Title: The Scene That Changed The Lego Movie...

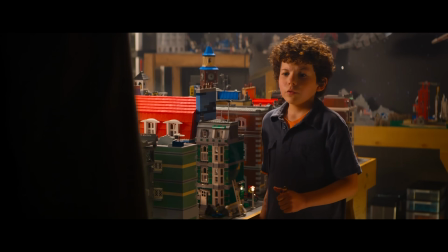8:13 What is this all about? Well... I'm just playing and... But this is dad stuff, okay?
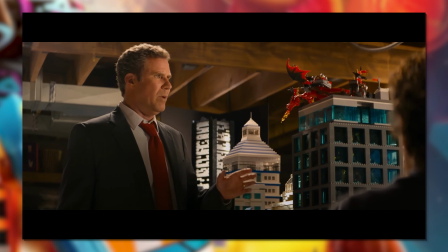8:19 Every beat of this movie, every colourful character,
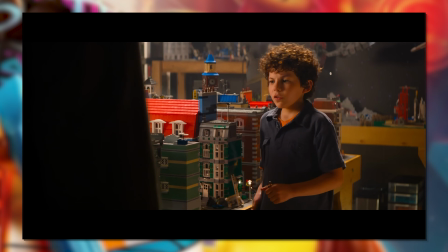8:22 storyline and eccentricism comes from this kid here just playing with the toys he's got around him.
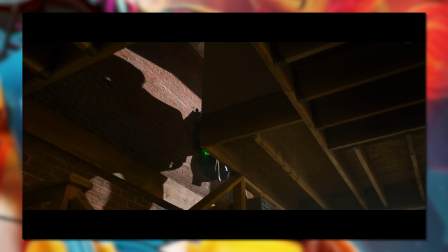8:28 And that's the point. Lego is a toy franchise that has reached the most amount of people ever for a toy company, I'm pretty sure.
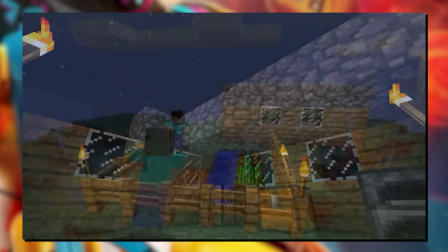8:36 When someone repasted the core idea into a video game, it then became the biggest video game of all time, you know?
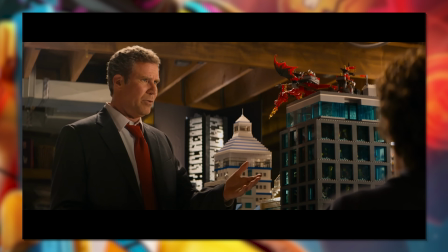8:42 And with that kind of broad audience, you get all types of people.
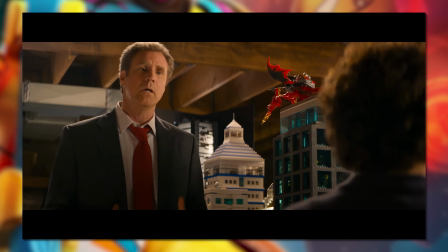8:47 Those that see Lego as an expression of art to be perfected, methodical, and glued to maintain its integrity.
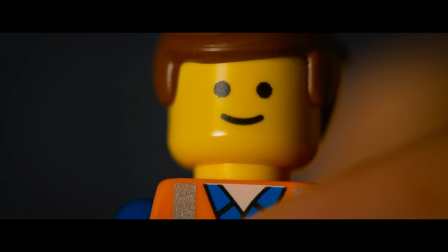8:54 All of this that you see before you is all your father's. And everything is thought out.
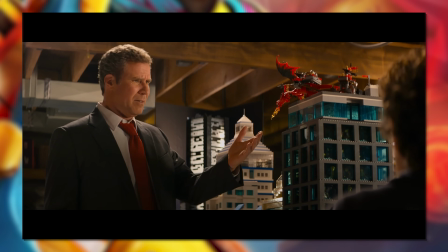9:00 And those that make up some nonsense and just have fun with the collection they have and their own imagination.
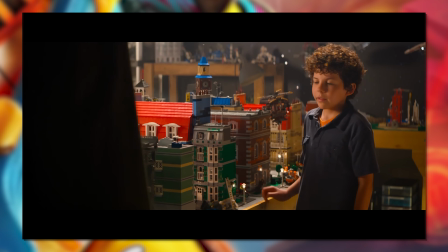9:06 Emmett is a miniature projection this kid has implanted of himself.
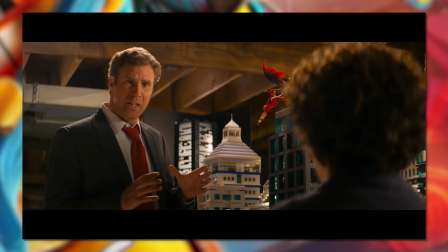9:11 Just an ordinary person with the strange imagination to create something.
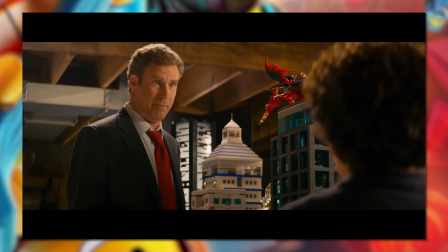9:16 It doesn't perfectly make sense, like a dragon on a luxury condo. Although that's totally symbolic of hoarding wealth, come on dad.
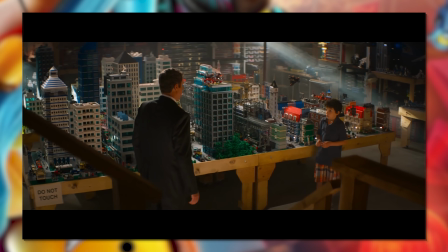9:22 And as for President Business, well,
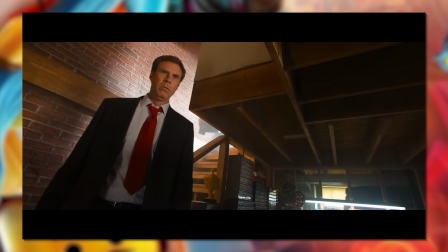9:25 that too is a creation of this kid as a more true-to-perception projection of his own father.
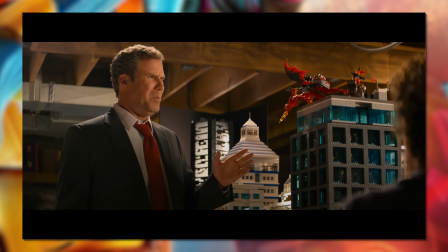9:33 The villain of the story, dominating over his reality and wanting to keep everything prim and perfect.
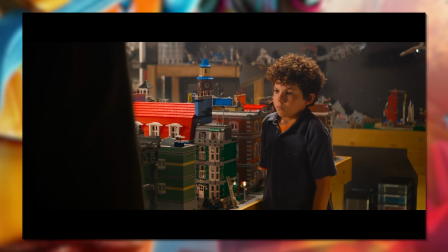9:39 And in telling this story like this, the creators themselves are letting you know which kind of LEGO playerbase they prefer the ideals of.
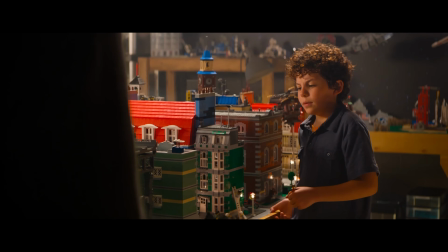9:48 You know the rules, this isn't a toy. Um, it kind of is.
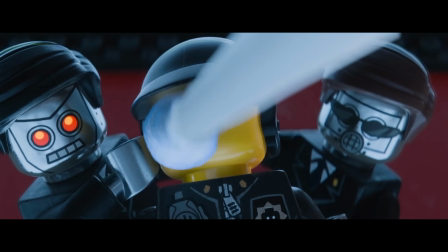Ah it's not too bad. Honestly you get used to it after a while, come join the club.
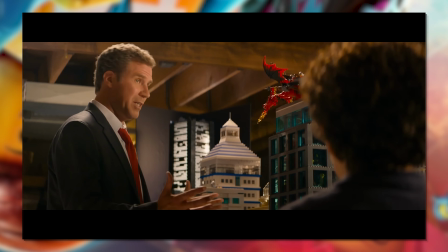10:05 I can only breathe through my a- And throughout this back and forth between father and son about certain artistic and playlistic choices.
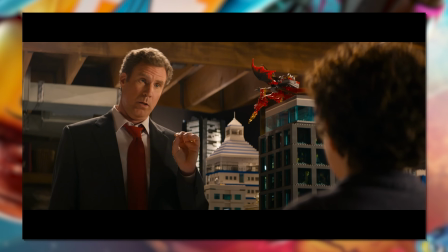10:18 The camera work is doing one thing pretty interestingly.
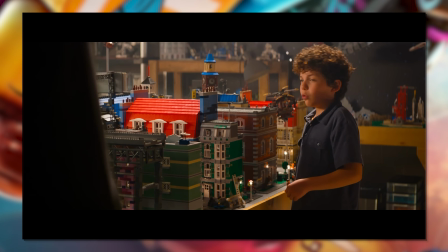10:24 As a scene of a father scolding their child, you would expect a back and forth of high and low angles on the two.
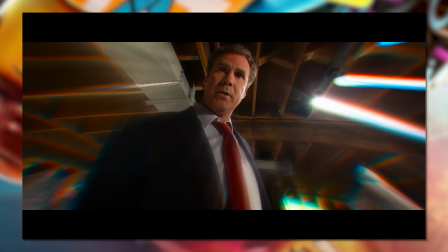10:30 And to be fair, the father is shown from quite a low angle,
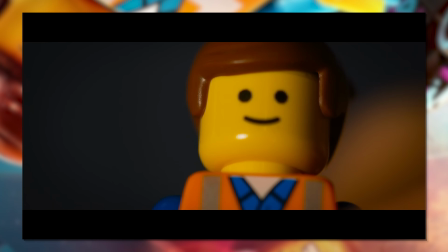10:33 from Emmett's perspective he is seen as quite this godly figure, untouchably tall and warping on the edges and all.
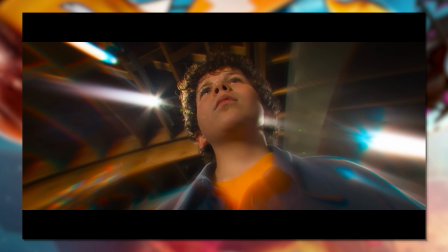10:40 But when it comes to the non-LEGO perspectives, it's over the shoulder and low from the kid's side.
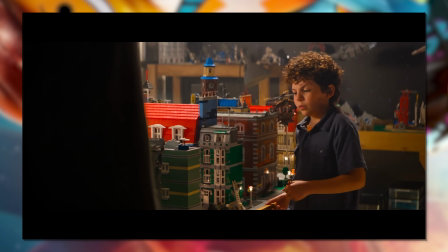10:45 But reversed the other way, this child is not being looked down on.
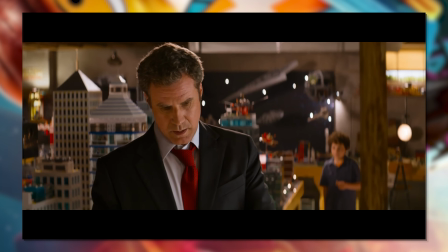10:50 The father may be venting about his concerns, but the movie is not on his side.
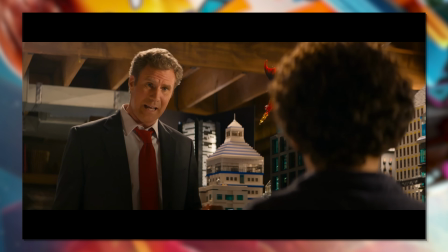10:55 The cinematography is not belittling him. In fact, the camera is placed so, so subtly at a higher angle, it's almost imperceivable.
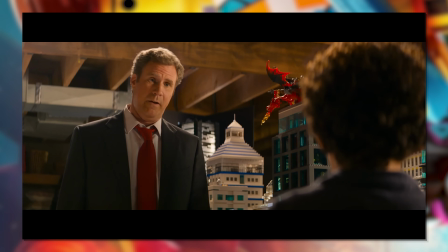11:04 What a theme. Seeing the kid as almost neutral or equal makes this rant seem less founded, as the kid is doing what is intended for toys.
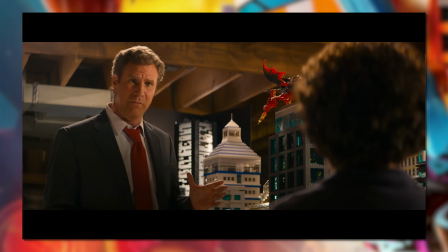11:13 Playing with them. And to really nail home the connections between father and business, Will Ferrell moves over to a draw to reveal...
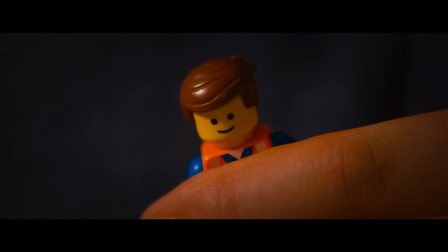11:22 Not only is business doing it as his evil deed,
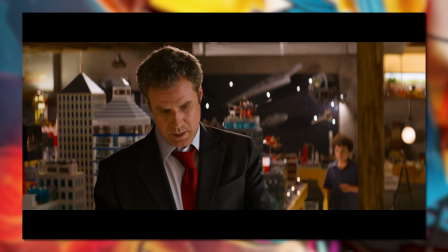11:29 but the dad is literally gluing his works together, he is such a perfectionist.
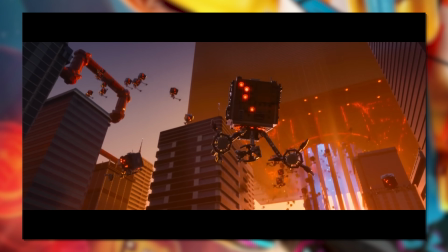11:34 And on that cue, we then begin to resume events with the LEGO reality at the same time as Emmett is in the real world.
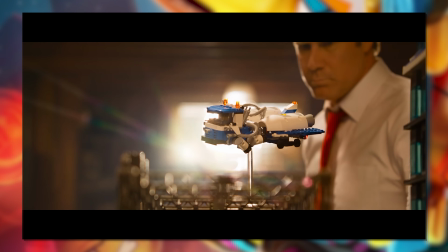11:42 Naturally, starting with President business as he whips out thousands of micromanagers tasked with gluing elements of civilization together, perfectly posed.
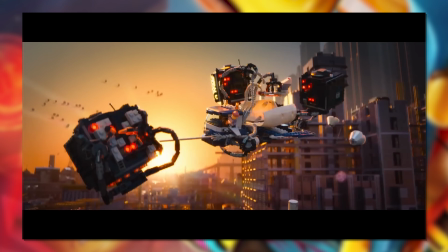11:55 The father now shot like a slow-motion, ominous kaiju. Destructive with every step as he IS destroying this work through a certain lens.
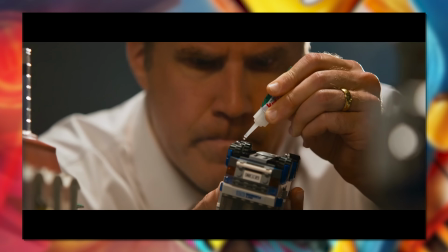12:04 Placing it solidly in place.
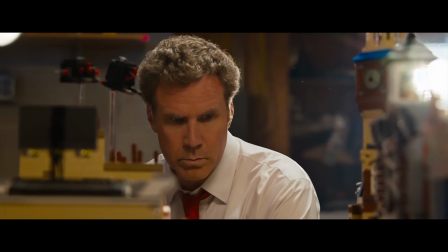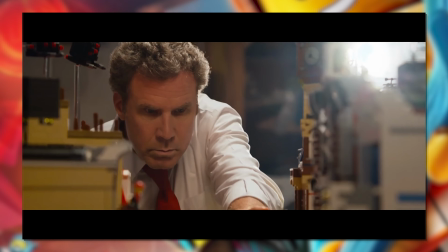12:11 And it continues. The sequence of shots making it seem as though father is seeing them in motion when it's the kids' imagination filling in the keyframed events.
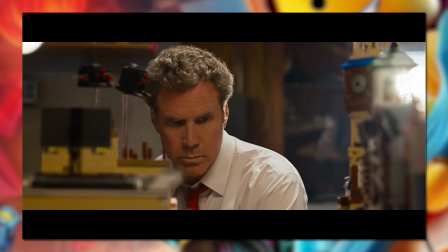12:19 In reality, it's almost the same, but this static reality is all that father sees it as.
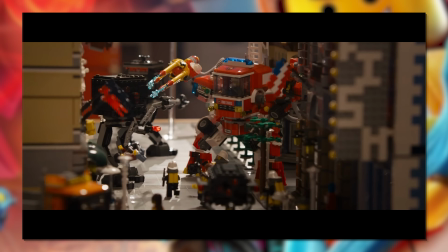12:25 Missing that imaginary perspective others have when they're young.
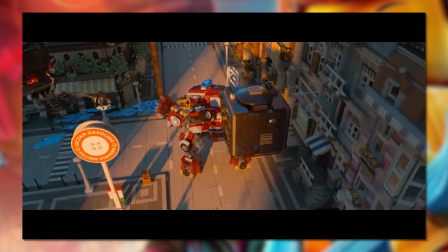12:33 And this time selling the idea via an L-cut, so that the audio from the imaginary actions,
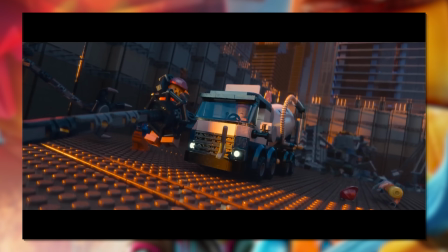12:38 voices and deconstruction sounds play AS the father is shattering it apart in the next shot.
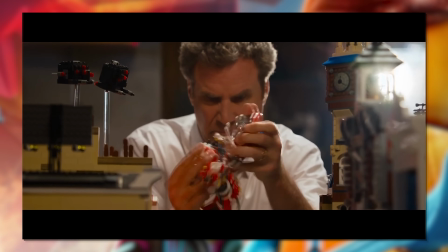12:43 I assume the kid's just been saying these lines in his head, though they have established he says some dialogue out loud.
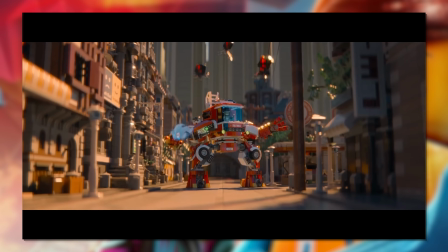12:49 Probably a good idea to not be vocal at this moment. Finally, some peace and quiet.
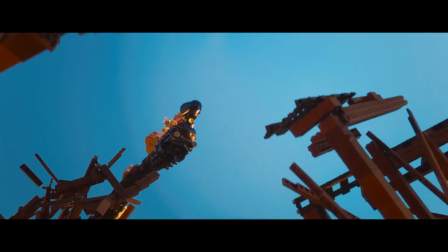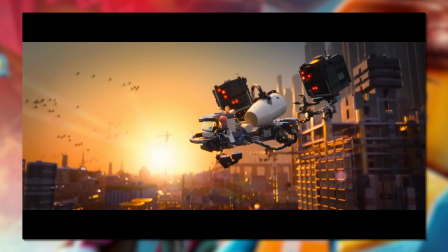13:04 And now we've seen the basics of these parallels, it's time for a montage effect.
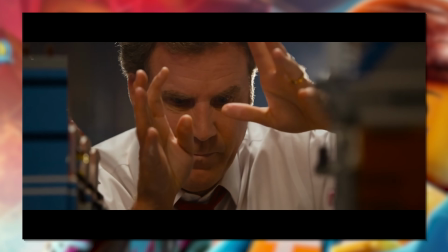13:09 Now from Emmett's perspective.
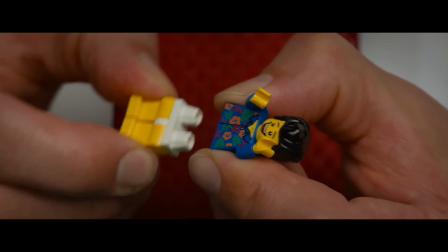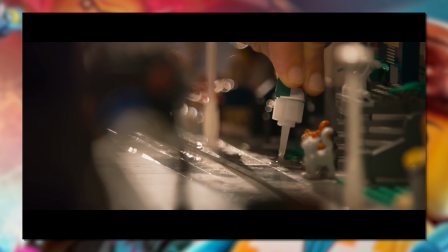13:16 Since it's relatively boring content to watch a middle-aged man glue each brick piece together, it's much nicer to just trim across the details like an Edgar Wright sequence.
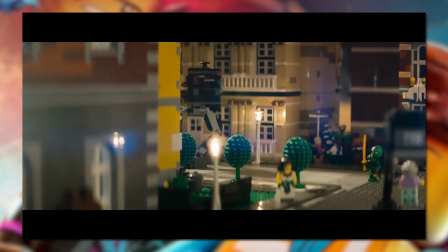13:25 Usually that means zooms on every quick shot, but this time, it's just the one on Emmett's face.
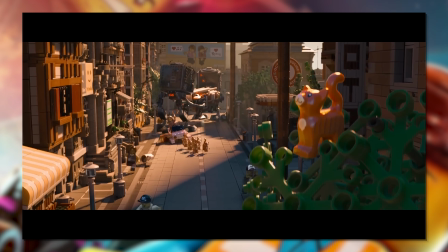13:30 Still fun to observe all the same. And for one more matchcut with a new spin of technique, we now get...
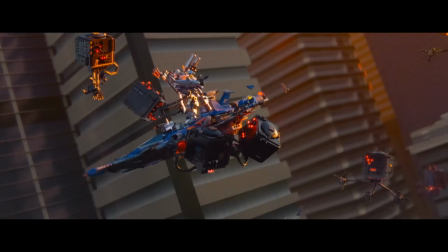13:35 Sir, there be too many micromanagers! What am I holding here? It's a battleship.
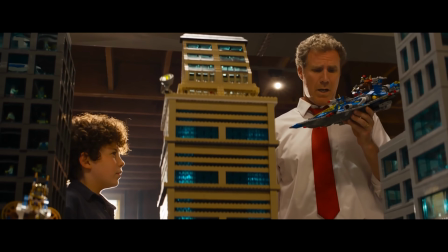13:40 No, It's a hodgepodge.
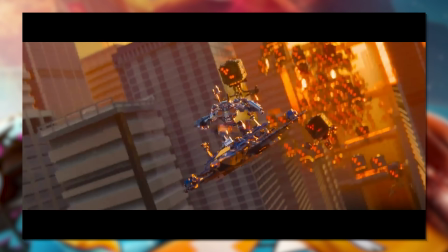13:41 The micromanagers are literally the father's micromanaging work, and so they too are animated on his IRL dialogue.
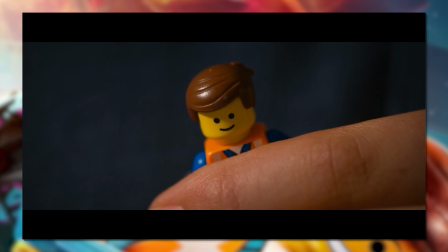13:51 He doesn't intend to play the part, but he is doing so.
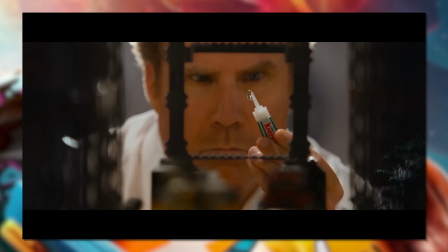13:54 And to finalise this sequence of non-abstract horror, the father finally spots and targets Emmett himself.
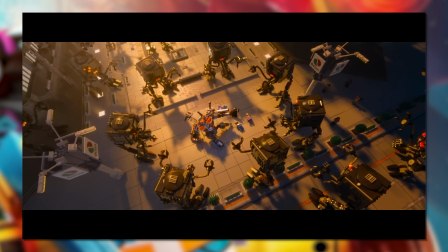14:05 It's a final goodbye on Emmett's part as he can only observe unmovingly from above as his friends are entrapped,
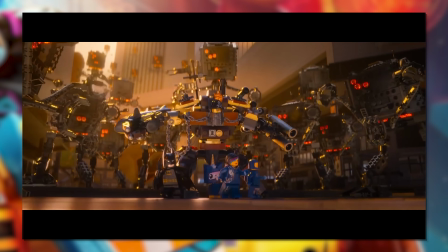14:11 and now will be actioned upon immediately himself.
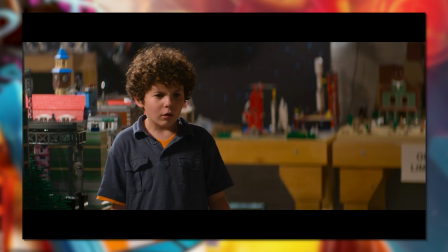14:16 But there's a hint of hope. And after all this time, Emmett can perceive pretty clearly in this reality now.
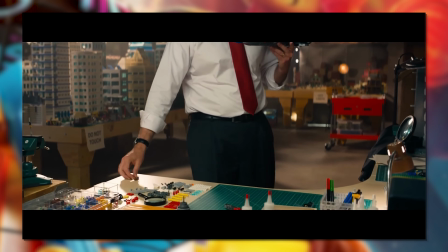14:22 Ready to hear the themes of the movie, fed directly into his IRL dipped ears.
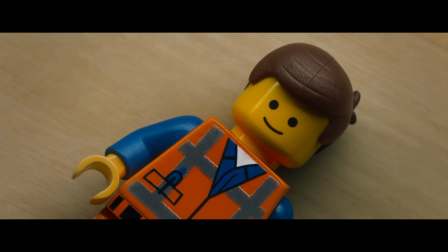14:27 He is an ordinary, regular, generic construction worker, and I need to put him back where he belongs.
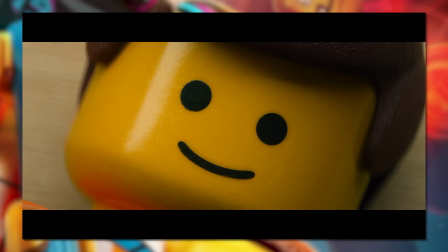14:34 But he doesn't care. It doesn't hit him anymore. He's already done his brooding over this revelation, because it's also not that important.
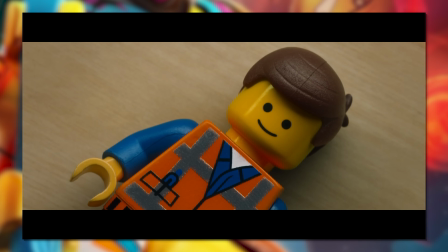14:43 The very message the kid was trying to express in his playtime is that this random guy CAN be the hero.
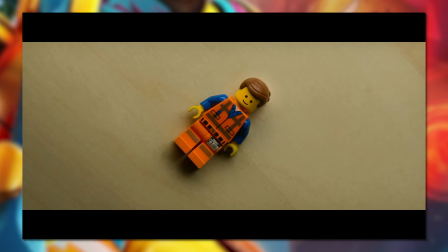14:50 And Emmett believes it. Knowing what step to take next, if he just has the bravery and tenacity to act upon it.
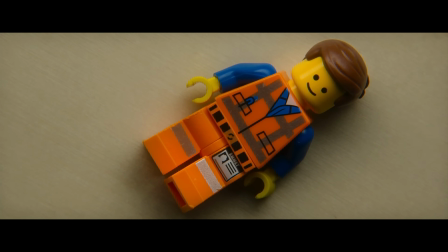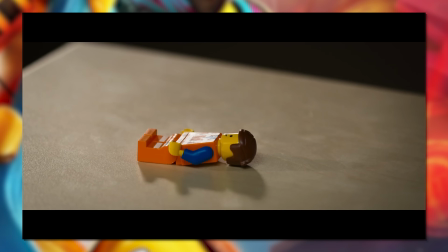15:03 It's a big moment, but Emmett is still small scale.
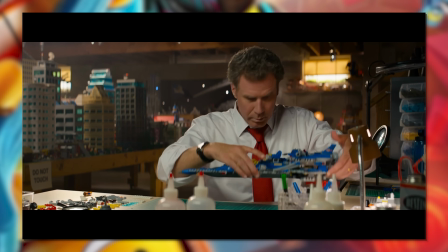15:09 And a couple gags later of the same idea, eventually Emmett fully...
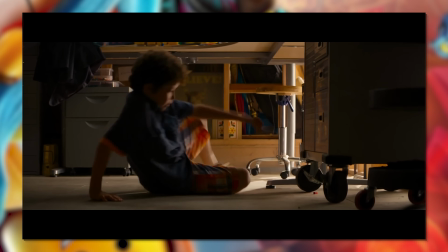15:18 Bringing forth the kids attention to bring it all together. All it takes is a quick distraction from Dad and then...
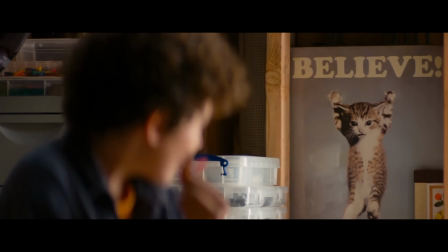15:24 It's time for our positive swell of optimism.
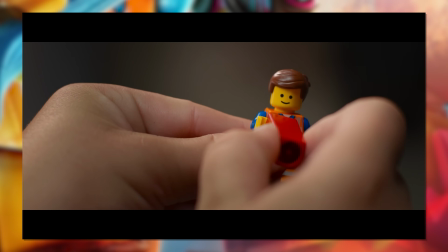15:31 Morgan Freeman's voice in Emmett's ear as we heard from earlier in the movie...
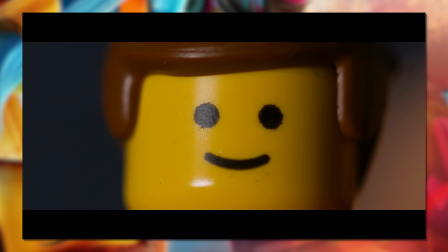15:36 That was likely inspired by this poster when the kid was making up the story earlier in the movie.
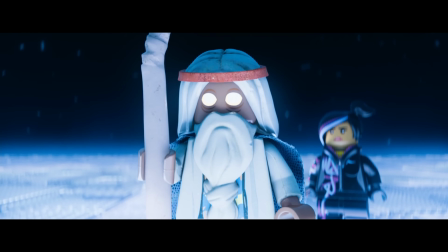15:43 All you have to do is to believe.
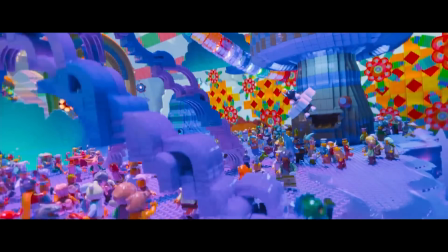Ah, another dance party in a movie. Why do they always do that? I hate dance parties. Eh, it could be worse.
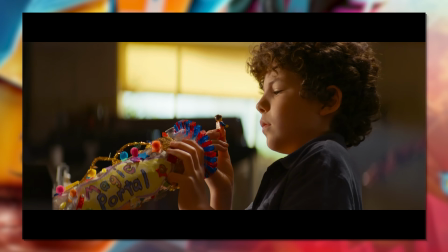16:04 And as the music bolsters up, Emmett is sent back through the tunnel of lights. Now visibly labelled as the Magic Portal.
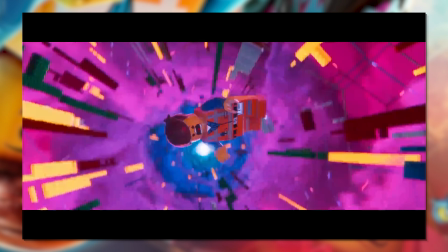16:11 Which, while pretty accurate, is also a direct reference to the first LEGO animation ever made.
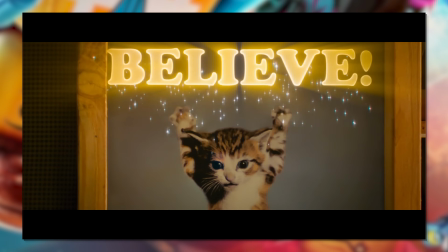16:18 The magic portal is what it was called. Very cool. And Emmett is dropped back into his reality.